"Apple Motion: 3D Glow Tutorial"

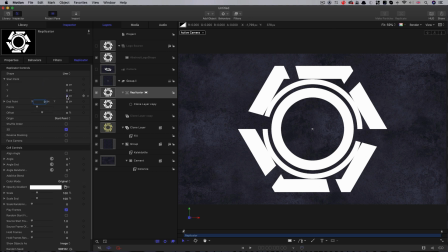We're going to open up the start point and we're going to set that Z value to 75. While I'm at it, I'm just going to come down and switch on additive blend. It's very important to do that. Let's just quickly turn our camera back on so you can see what I've done. It's that old trick of using a replicator to simulate a 3D object.
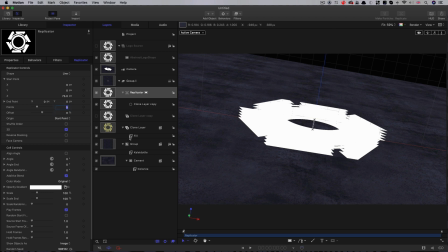So obviously we need quite a few more slices here. So I'm going to up that points to about 32.
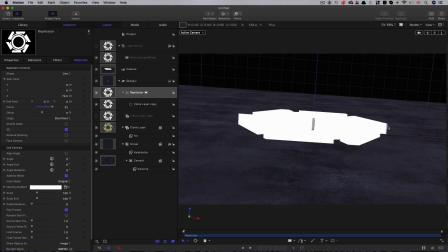And we do have a problem that we do see the slices when they're end on, but we're going to take care of that shortly. So what we need to do is come down to the color mode and select over pattern.
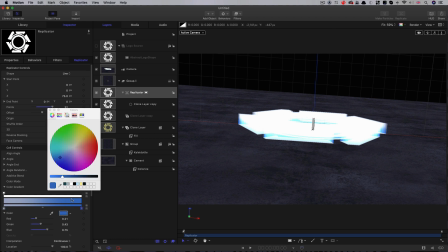Open up the gradient, and I think I want to go for a kind of orangey color at the base. You can see that. And this one at the top, I'm just going to go slightly more yellow like that.
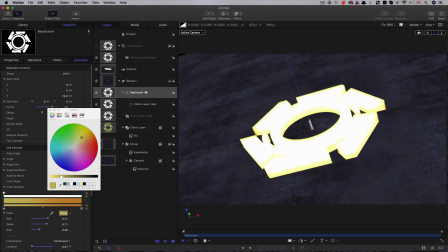And you can see the additive blend mode is giving us this really nice sort of luminous effect to it already.
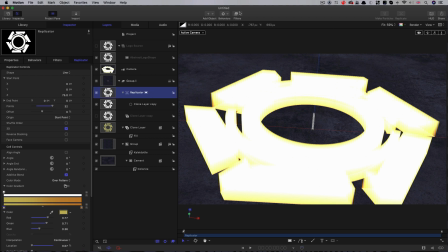So the next thing we want to do is select the replicator and come to filters, blur, and Gaussian blur.
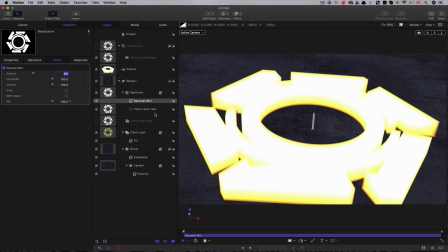And this is going to create the basis of our glow. So we're going to go for something like 24 there. And you can see it's just softened everything off. And it's also helped to disguise any slices that we might still be able to see.
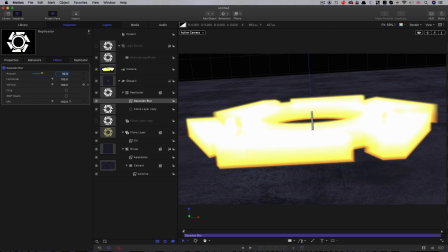If we're still worried about it, we can even go to 32. That's probably even better.
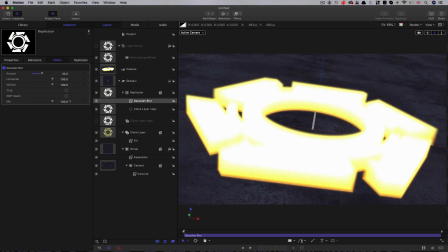The more blur we add, in fact, the more transparent it becomes. And that's actually quite nice too.
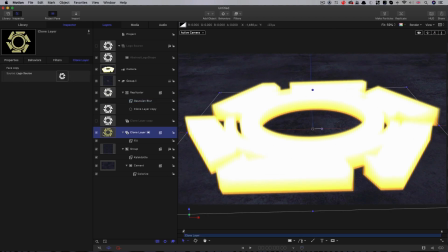So I'm going to select my colored clone layer and I'm going to duplicate that, right click duplicate, and then I'm going to move it up above our glowing element here,
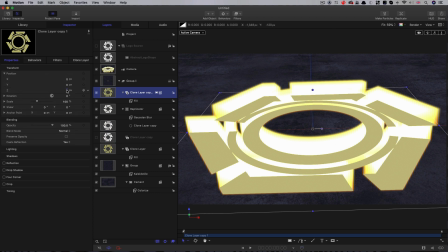and I'm going to come to its position and set that Z position to 75.
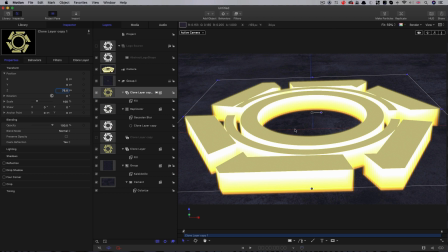So now it's a face sitting on top of our 3D glow, and I just want to change this fill color,
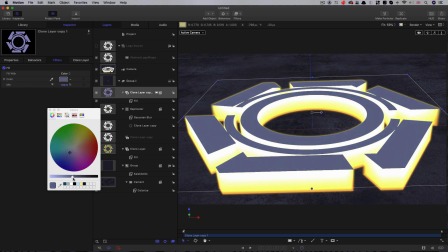and again let's go for the opposite direction and make it nice and dark and desaturated,
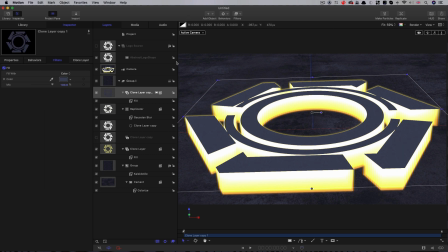something like that. I'm just going to take this opportunity to do a bit of tidy up. I'm going to call this group main, and this replicator let's call glow. So let's call this bottom one here, let's call floor glow.
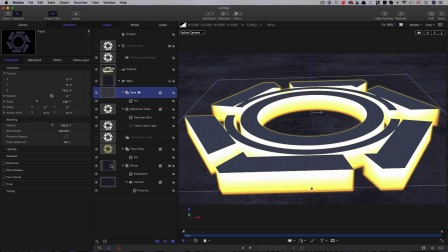Let's call this face. And this bottom group here, let's call it wall. Okay, that's starting to be a bit tidier. So let's make this look a little bit more interesting by adding some lights.
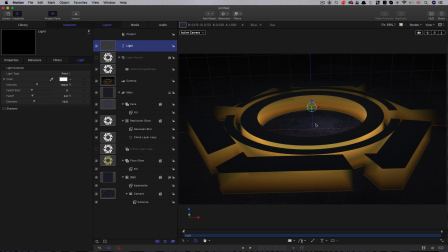So add object light, and immediately you'll see our glow has lost its punch. So what we need to do is we need to change some of these elements' lighting status. So I'm going to select my floor glow there, open up the lighting and turn it off.
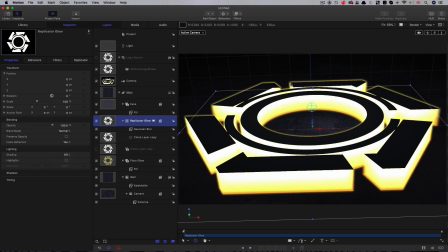And the same for our replicator glow, turn that off. And you see we're back to normal, but the rest of the scene is being illuminated by that light. Just going to move that light position up to 150. And then I'm going to reduce its intensity down to about 60.
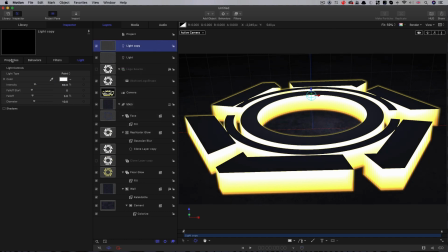Then I'm going to duplicate it. And I'm just going to move it out to the top left. So negative 400 on X and positive 400 on Y. Duplicate it again. And I'm going to move it to the bottom right-hand corner.
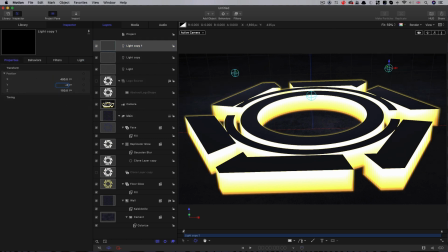So positive 400 on X and negative 400 on Y. So now it's looking a little bit better.
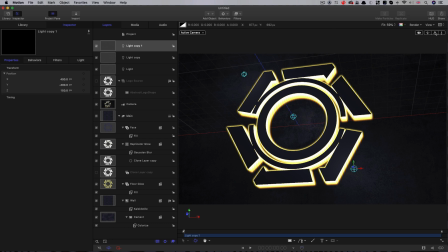This is what we've got. Those lights are lighting up just enough. So I'm just going to turn off some of these 3D overlays. That grid is annoying me. And I'm also going to turn off the scene icons, which are the lights. And just gives us a little bit more of a sense of what we're doing here.
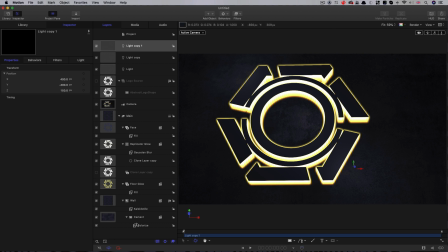Okay, so next, I think I just want to adjust that cement colorize.
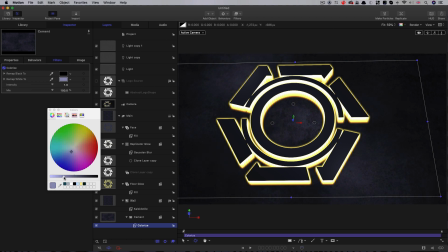It's a little bit too dark. So we can just bring it up just a little bit so we're getting a little bit more sense of that floor there. I think that'll be better.
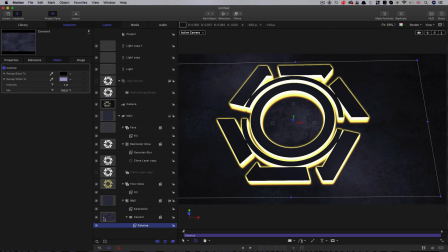Okay, so one thing I want to do here is to use that same floor texture as the face for this top edge here, or rather add it to that face. So what I'm going to do is I'm going to copy that, come up to my face layer here, and then paste, so that's on top.
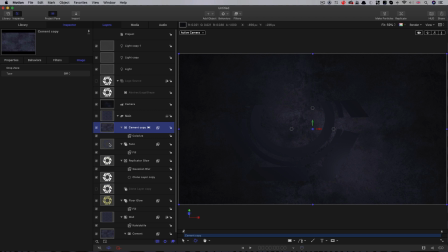And then what we'll need to do is we'll need to cut it out, and we can cut it out using that face element. So I'm going to right click on the cement, add image mask, and then I'm going to use that face as the source and then turn the face back on again.
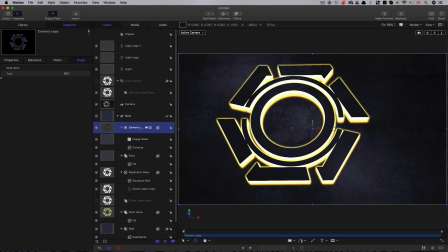Now we need to move this cement up to the same level. First of all, we need to reset its position because that's been affected by the camera. And then we need to move it to 75 pixels on Z. Now,
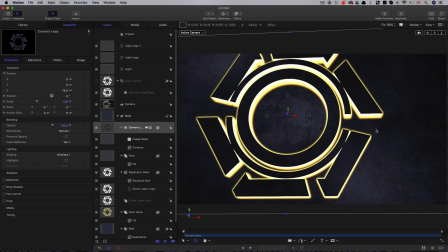what I want to try is I want to have the effect of the face being a little bit see-through, and I think this is going to be really nice. So what we're going to do is we're going to set the blend mode of this cement layer to multiply. We're going to come down to the face layer, and we're going to set its opacity down to 96.
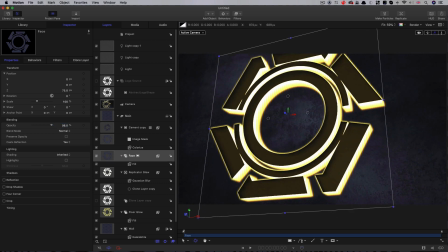And already you can see how that's become a little bit see-through.
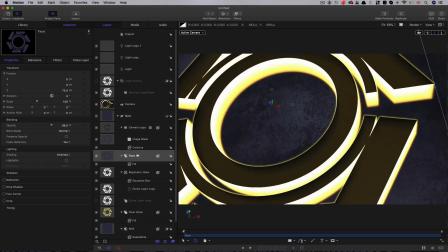You can see we're seeing through to the underlying structure, and that's really rather nice, I think.
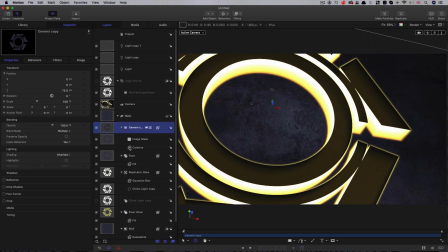So I'm going to remove that colorize from the cement layer. I'm going to add hue saturation and also a levels. So with the hue saturation, I'm going to reduce the saturation down to -1, so we've got no saturation. And then that allows me to use this really just as a texture,
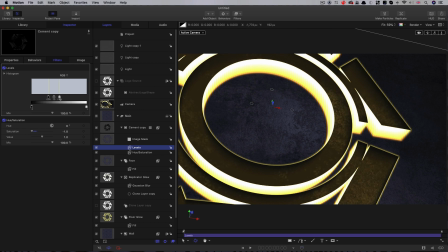and I'm going to use the levels to start to give the effect I want. And I think you can see now that I can just get a nice patchy effect, patchy see-through effect.
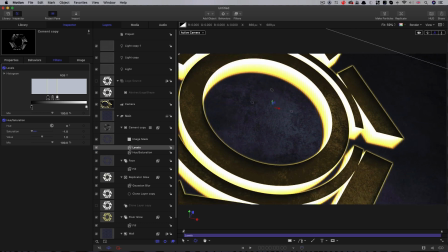And I think that looks really a whole lot better, having added in this texture that is semi-see-through.
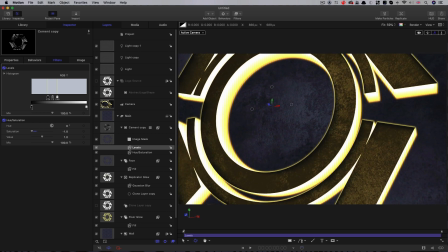And we're seeing through to the lighting effect and the structure underneath, and that's really rather good, I think.
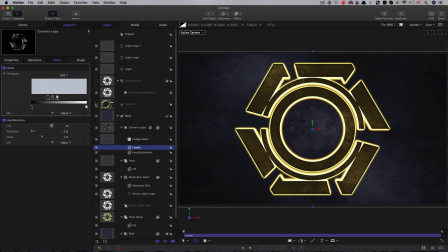So let me just turn off the camera for 1 second. And if we look at the overall scene, I think you'll agree that what we need is for the glow to be appearing to cast a little bit of lighting onto the floor. So I'm going to do that using this floor glow element.
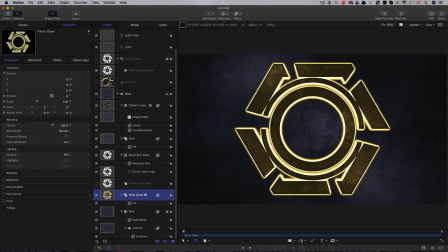I probably shouldn't have called that floor glow because I'm going to use it again for an actual glow, but let's duplicate it, right-click duplicate. And so this bottom layer here, I'm going to come to filters and apply a nice big Gaussian blur. So we're going to go for something like 400.
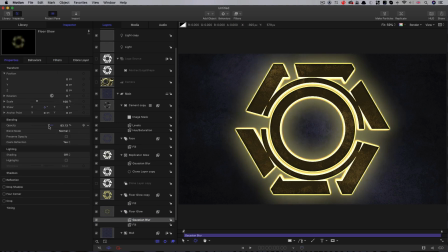And then what we can do is just reduce this level down quite a long way. I'm around sort of 15-20% there. And if I toggle that on and off, you can see how much better that looks.
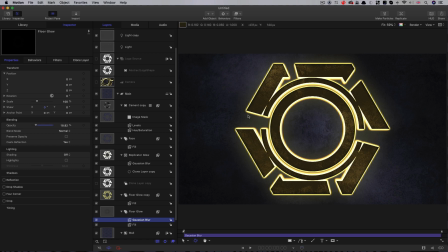That really looks as though the glow is kicking out light onto the floor, or the wall rather, surrounding it.
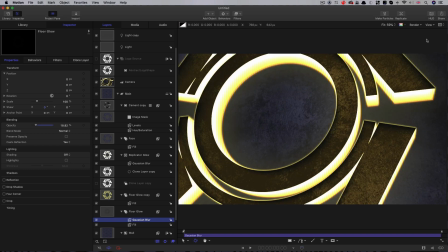Now let me just turn the camera back on again and let's consider another issue. And that's that really what we ought to be seeing is some glow that overlaps the edges of the face, which is what would happen in the real world.
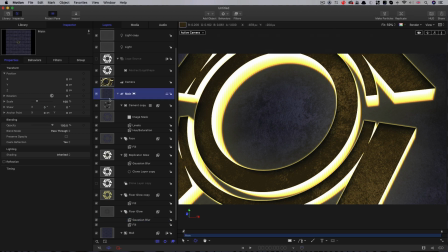So the way I would do it is to select that main group and come to filters, and I would use our very own Hawaiki Super Glow, and that instantly gives a very dramatic effect,
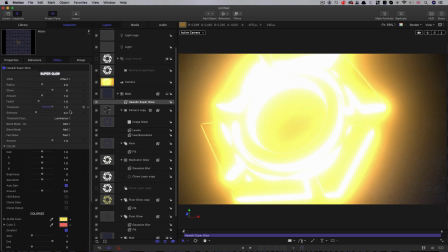way too dramatic, but what I'm going to do is increase the threshold, reduce the amount,
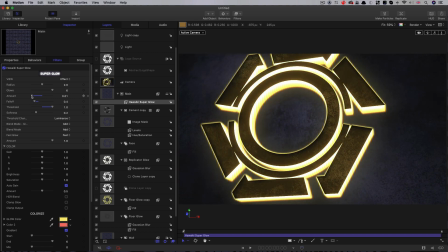and you can see we've got this really gorgeous glow that's very, very controllable and looks super photorealistic. And there's heaps of other controls that make this a really fancy plugin.
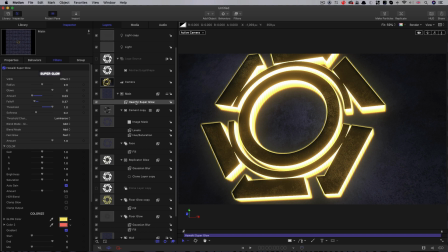But obviously you want to know how to build all this using only the motion toolset. So I'm going to delete that.